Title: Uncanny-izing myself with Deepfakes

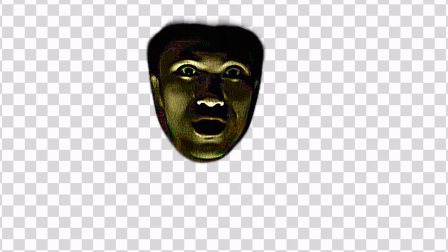I can just put it on and then use a track matte to only show that part of the face.
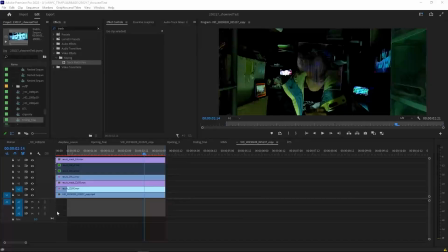The 12.5K iteration was the first one I put on, and then I put one of the 10 iteration image on top.
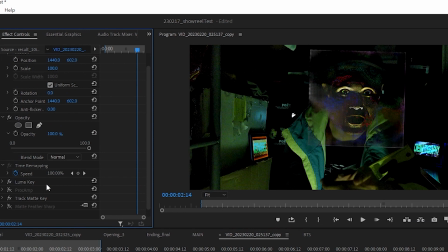I luminosed it a little bit to get rid of some of the really dark areas,
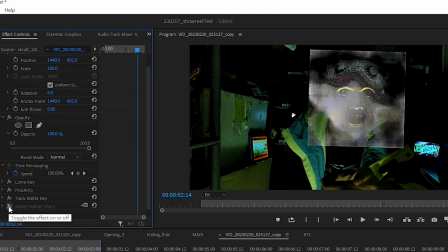and then I increased the contrast and the saturation to make it pop a little more, and then I feathered the matte a little bit, and I set it to hard mix for some really hard colors.
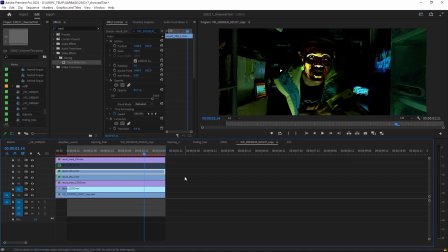I made a duplicate of that layer and set that to exclusion for kind of like a whiteout effect,
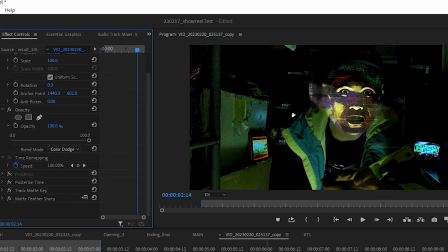and for the other image I set it to color dodge mode to make the glitchy visuals really pop. And now it looks pretty good, but it feels like I was missing something,
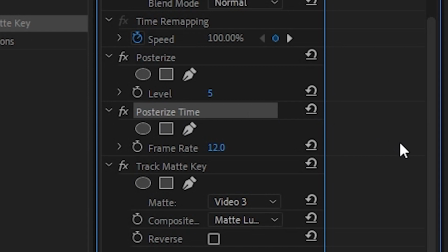so I added posterize time to my 12.5K iteration layer, and now the face kind of lags behind the actual face hole.
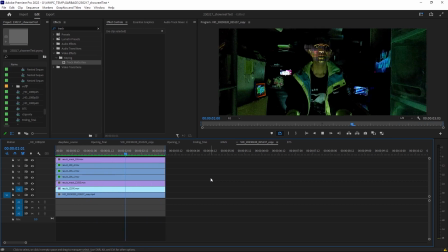Really, it looks a lot more uncanny, but more importantly, more visibly janky, and looks like it's rendered instead of filmed. Oh, also look at this hand. I didn't actually plan to have this hand thing.
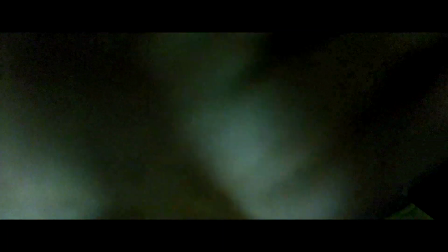I kind of just put my hand right onto the camera as I was moving the camera around.
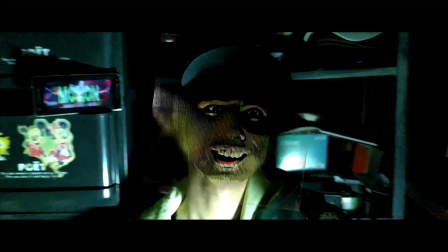I needed a transition, and I just stumbled upon it. It was perfect, so I used it.
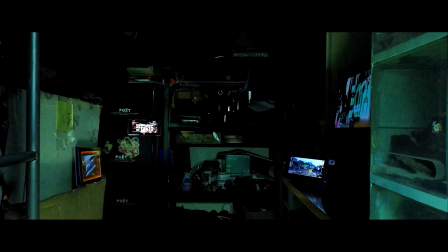Sometimes life just comes onto you like that. And after some color correction, everything just blends together.
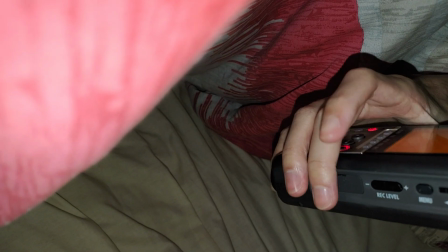As for the voice, I recorded all the voices with my H4n right here on my bed with a blanket over me. But then I figured I would probably need another layer of voice to really complete this uncanny feeling.
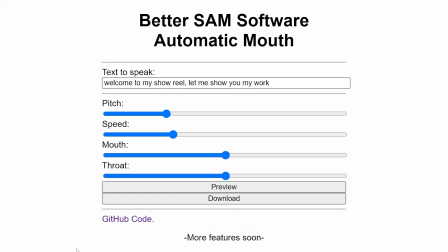So I used this web 2 called Better Sam, which is a text-to-speech thing based on Commodore 64.
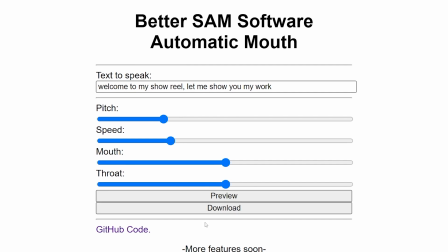Welcome to my show, where you let me show you my work.
I used low pass and reverb to kind of muffle the whole voice.
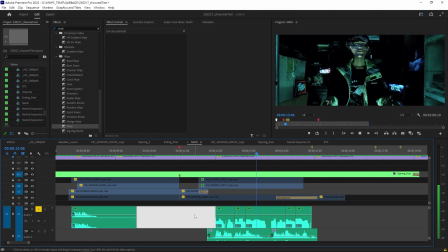Welcome to my show, where you let me show you my work.
As for my own voice, I also found this VST on the internet called Time Machine that can bit crush any kind of audio,
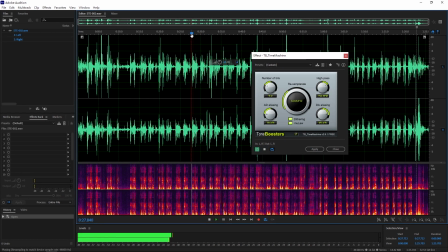so I just used it to really crush my bits.
Welcome to my showreel. Let me show you my work.
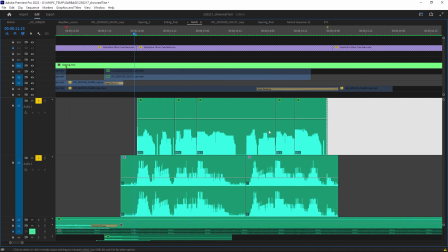And after some time manipulation on the Sam voice file to match my voice, welcome to my showreel.
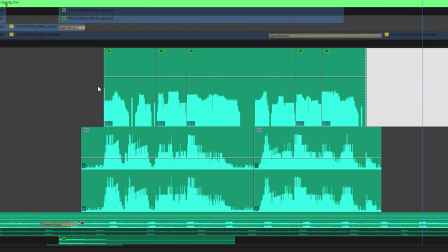Let me show you my work.
Voila! Uncanny bit crush robot voice. And well, that's how the effect was done. It was actually surprisingly simple learning to use Deepfakes Lab.
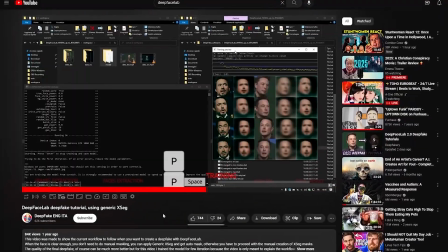I basically just watched some online tutorials, and then within a day I was using it,
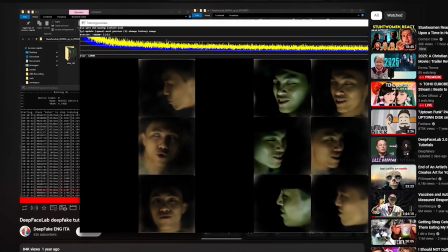and one night after I was using it for my video. And now with this deepfake shitty face, I'm probably going to start streaming like with Deepfakes Live on and try to see how long I can go, because I can finally fulfill my dream of being a VTuber but using my shitty real face. It's really great. It's gonna be a dream come true. And on that note, I think we finished it. If you want to try this out for yourself, just film yourself with your phone on a tripod and just kind of swerve your face around until you get like around 3 minutes of footage, and then just start training your own deepfake model. It's really not that difficult. But until then, I've been this really fucked up deepfake face, and I'll probably not see you next time, or I will, I don't really know.